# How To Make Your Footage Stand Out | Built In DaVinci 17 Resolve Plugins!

But I'm not a fan of blowing the highlights. So yeah, just be careful with that one.
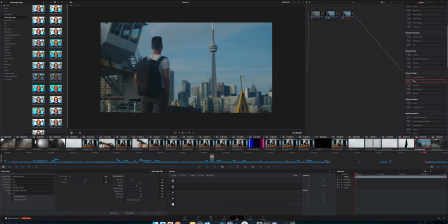This one would probably work better on this clip right here. If I turn on glow, again, we get some nice little atmospheric glow. And look, again, I didn't color correct, color grade or anything. And we go from that to that.
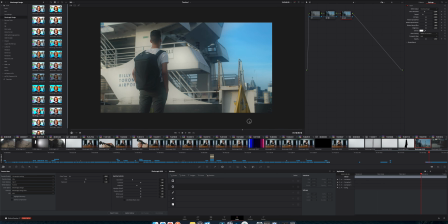Kind of just, it's just subtle. You can see a little bit of haze around him.
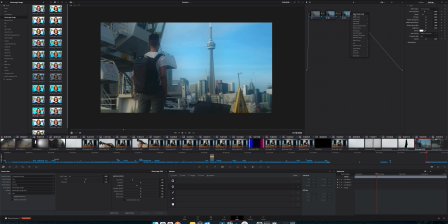It's just, I don't know. I like it a lot. I'm a fan. Let's move on here.
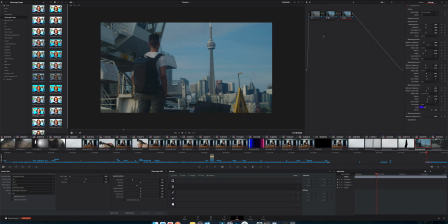Lens reflections. This was another nice one. I believe I tested it out on this clip.
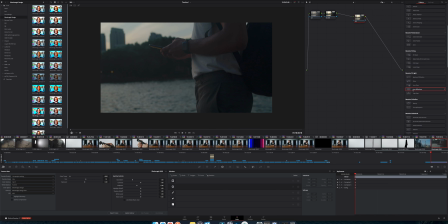It looked nice. Reset. Lens reflections. This is almost like the lens flare, but again, it interacts with the image.
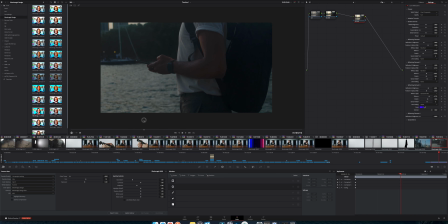So it's not just static on there. So you don't see it.
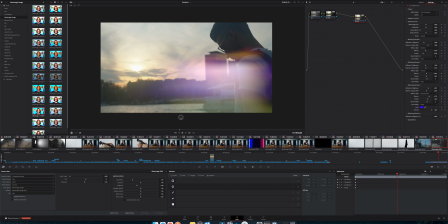And then as soon as you get a light source where something wouldn't naturally flare, and obviously this is like really in your face, right? But you have so many parameters to mess with. Again, if you don't want it to be kind of crazy colored, you can go in and just turn it white.
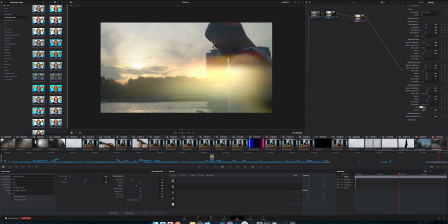You can change the colorize. It's going to somewhat get the color temperature of the image correct. You can change the anamorphic, kind of a little bit trick it to look like anamorphic,
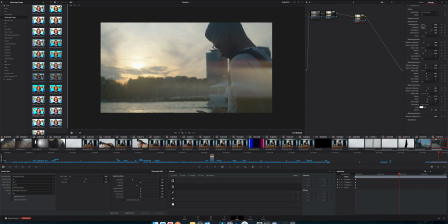lens flare, kind of that straight across. Blur it more, make it more subtle, make it sharper, but it's really nice.
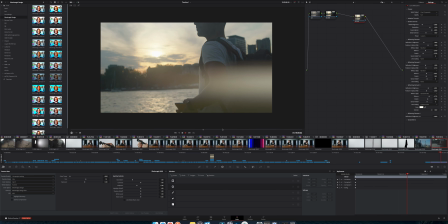Add some character, and sometimes, again, it can be a little too strong. That's a little bit kind of in your face, but especially if you cut this clip shorter,
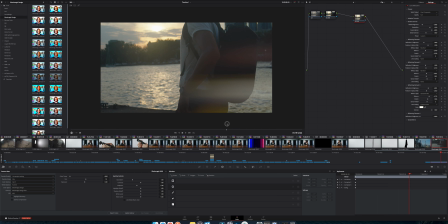before, which I probably would because it just kind of falls off and becomes a clip of nothing. But kind of like right here, it's a nice little movement. Boom. All right, what do we got next? We got light rays. This one is very stylistic. You can see it's like freaking the heavens are opening up or something. But again, play around with the parameters, see what works for you. This one, again, be careful with a direct light source.
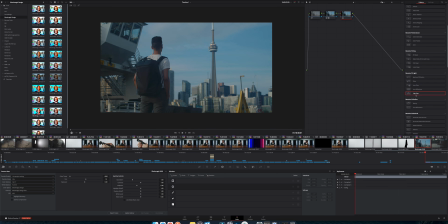If we go back to something like this, maybe it would be a little bit better. Yeah. This one I've used quite a bit before. It's a little, yeah.
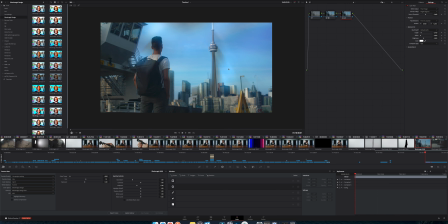I think if you're seeing this and you're inspired to do a certain scene or like, oh, that effect is perfect, it's got to like fit the narrative of that scene. This is not one that I would just recommend doing for any specific reason.
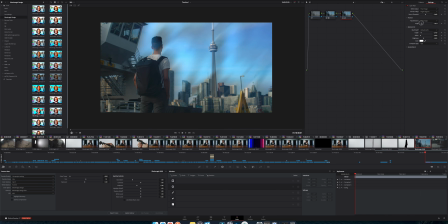I do like changing it to different angles so you can have it. It's hard to look at it. It just doesn't fit either of these clips very well, but it's there and it's cool. So moving on, we're going to scroll around here to some of my other favorites.
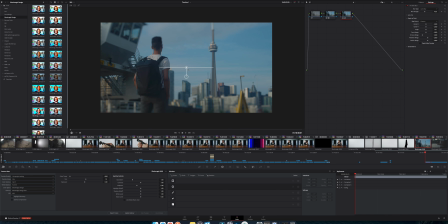Tilt shift blur. This one's fun. Good old tilt shift. If you have a tilt shift lens, you know how cool they can be. Here you can change the blur strength. If you don't know what tilt shift does, basically like it's kind of complicated.
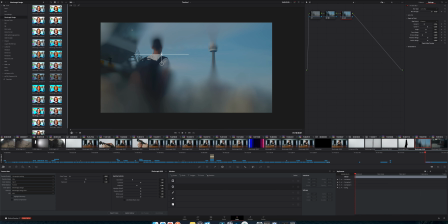There's tilt shift lenses, which are really complex, but usually when you have a tilt shift blur effect just in software, essentially it's just adding a blur on top and on bottom. And sometimes it can make things look kind of crazy with perspective and size.
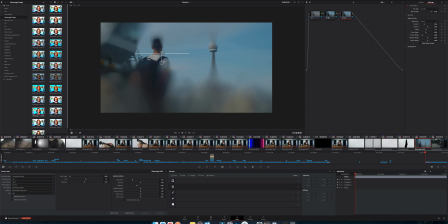So again, this is really cool for like dream sequences, or if someone is disoriented, you can do really strong, or if you're just trying to, again, add a touch of character. And then the last little section that I want to talk about here is Resolve FX Texture.
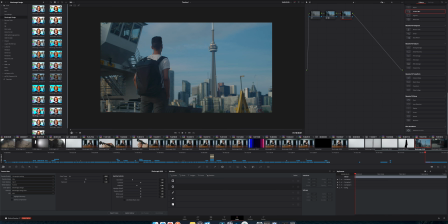There's some really cool ones here, because let's say you're trying to do make footage look like it's old camcorder footage. This is the place you want to go, or old-timey film footage. There are some cheap plugins out there that look really bad. This stuff looks really freaking good.